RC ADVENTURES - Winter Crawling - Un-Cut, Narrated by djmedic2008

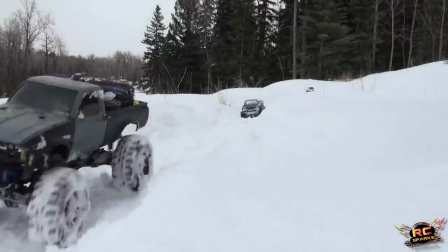Holy cow, Come on out here for a few winters, come scaling and we'll tell you how to set up your truck.
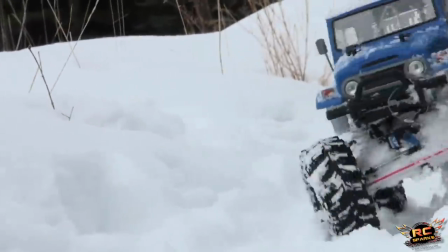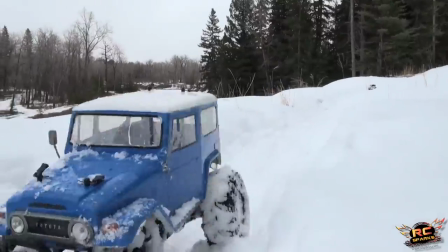Yep, Canada.
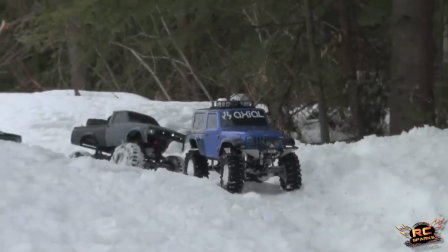You shall not pass. This was a great shot, I love nice tight close up shots.
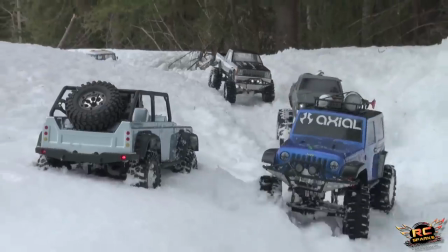The dingo cam was actually rolling at this point, watching all the dudes go by, it was great.
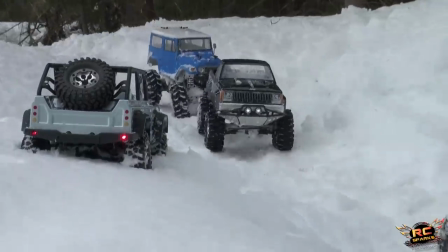The reason the dingo's sitting there is because the 1-9s wouldn't make it through all the snow.
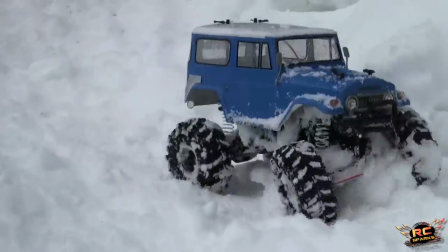That's the other thing. People say, why aren't you guys running 1-9s? It would look so much more scale with the 1-9s on there.
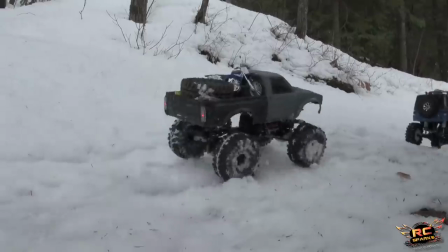Because you guys have no idea what you're talking about. It may look more scale, but you ain't going anywhere.
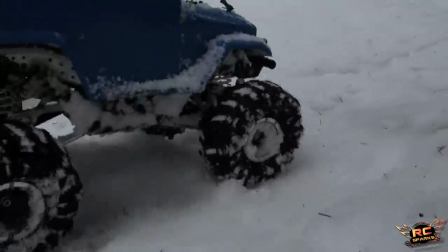Hey, dingo. Kind of making it along with us. The jeep was following the dingo so they could push him.
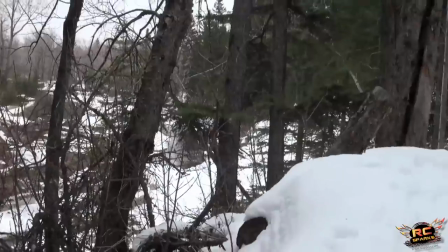yes this shot multiple times i took this shot i didn't i screwed up here
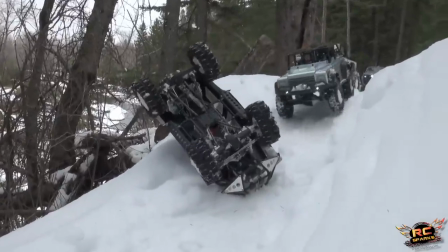well that was somebody else driving my rig but i should have been smoother oh nice save
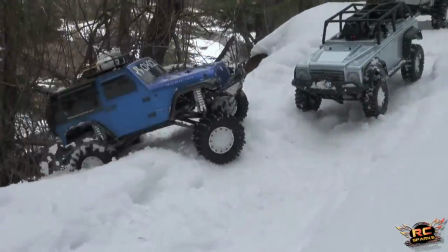yeah a new driver that day wasn't quite sure of how to use my i think it was a lefty driving that day
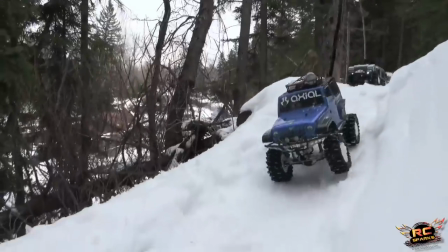my right-handed controller she did good though it's a girl that's doing it i can't remember i I think it's Rick's wife.
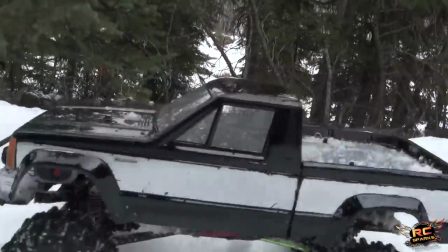Yeah, that was a lighter, just lighting a candle. For all those who care.
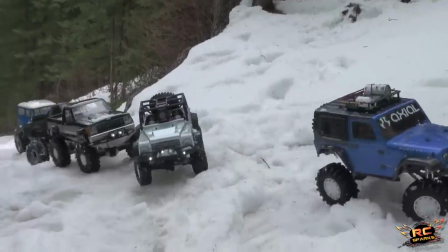Nice, you can see how I'm filming in transitions.
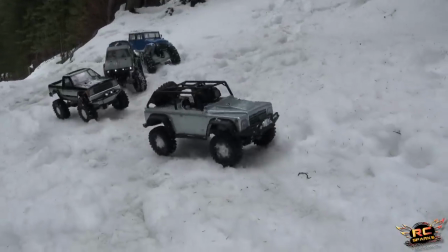Like I'm planning my shots as we go down the trail, so I'm setting myself in different areas to capture these very unique shots.
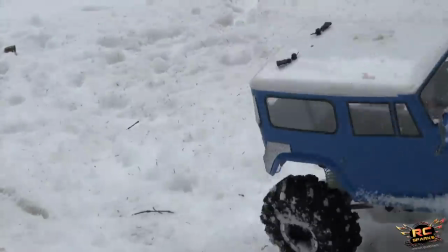So when I edit, all I have to do is kind of cut and paste, cut and paste.
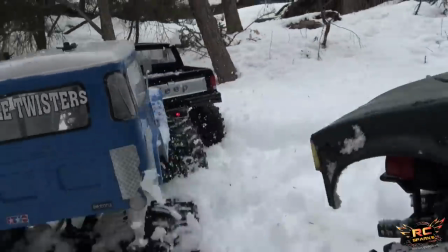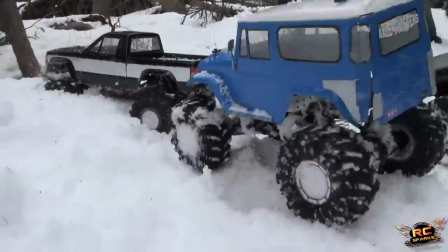It's very cool.
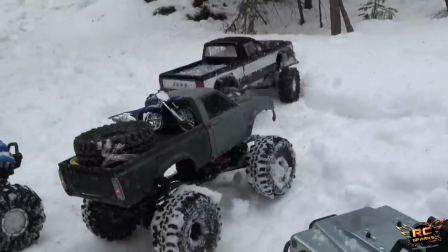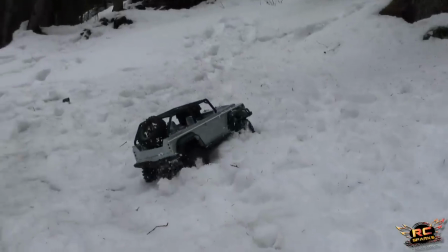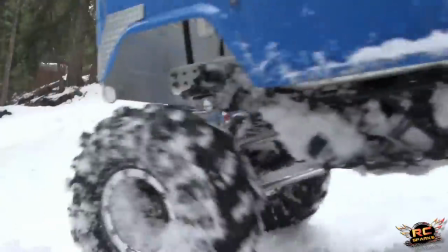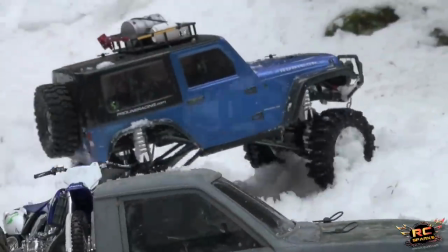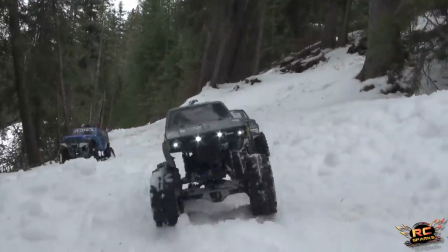Come at me, any order. That's what she said. Sorry.
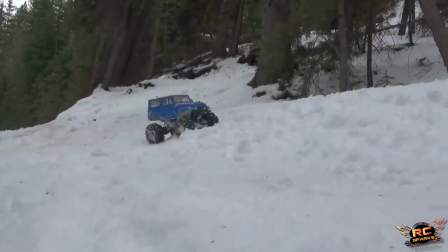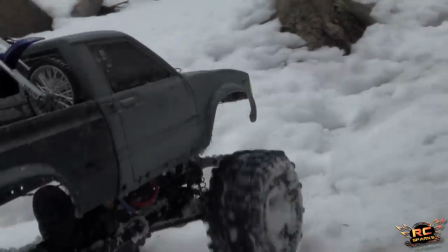HPI rock grabbers, great in the snow. TSL boggers, not so much.
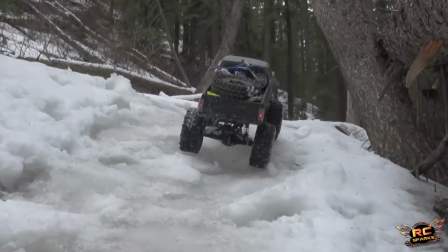If those are TSLs, I think they are. Good job, Paul, that was good driving, buddy.
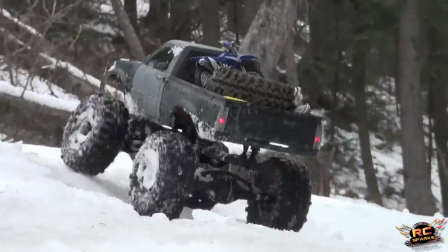You made it all the way up there, first shot.
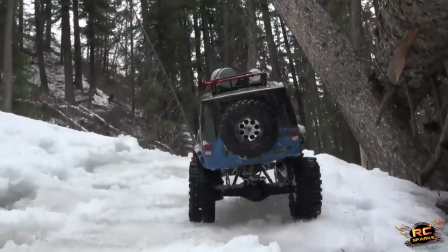I took each crawler in succession knowing that I could have clipped these shots together in one film.
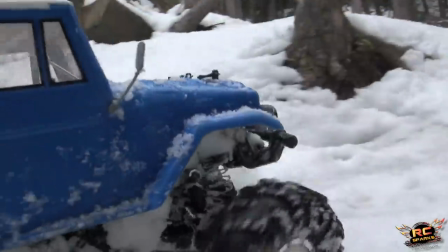So that's why you see a bit of repetitiveness.
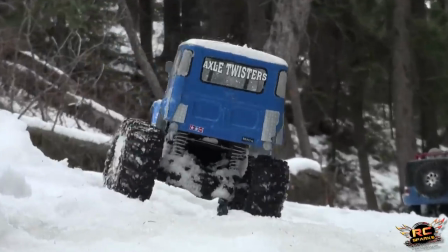Try to get the best shots. Film as much as you can but planned and then you can use them later for editing.
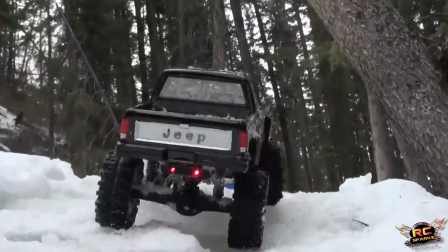Great shot. That was when Joe's Comanche body was brand new.
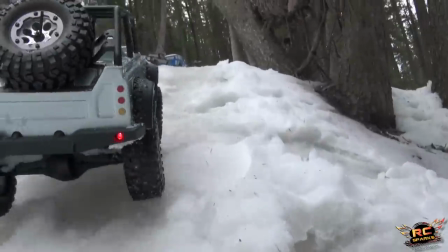The dingo. Sad truth right here.
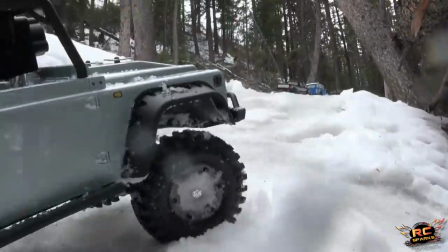1.9 flat irons uncut.
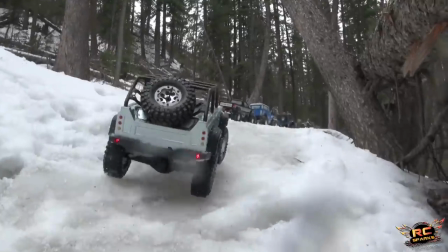Brand new out of the box dingo. Beauty. Oh.
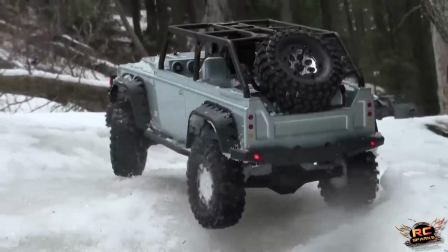So close. So close. And I'm filming and I'm wanting him to go.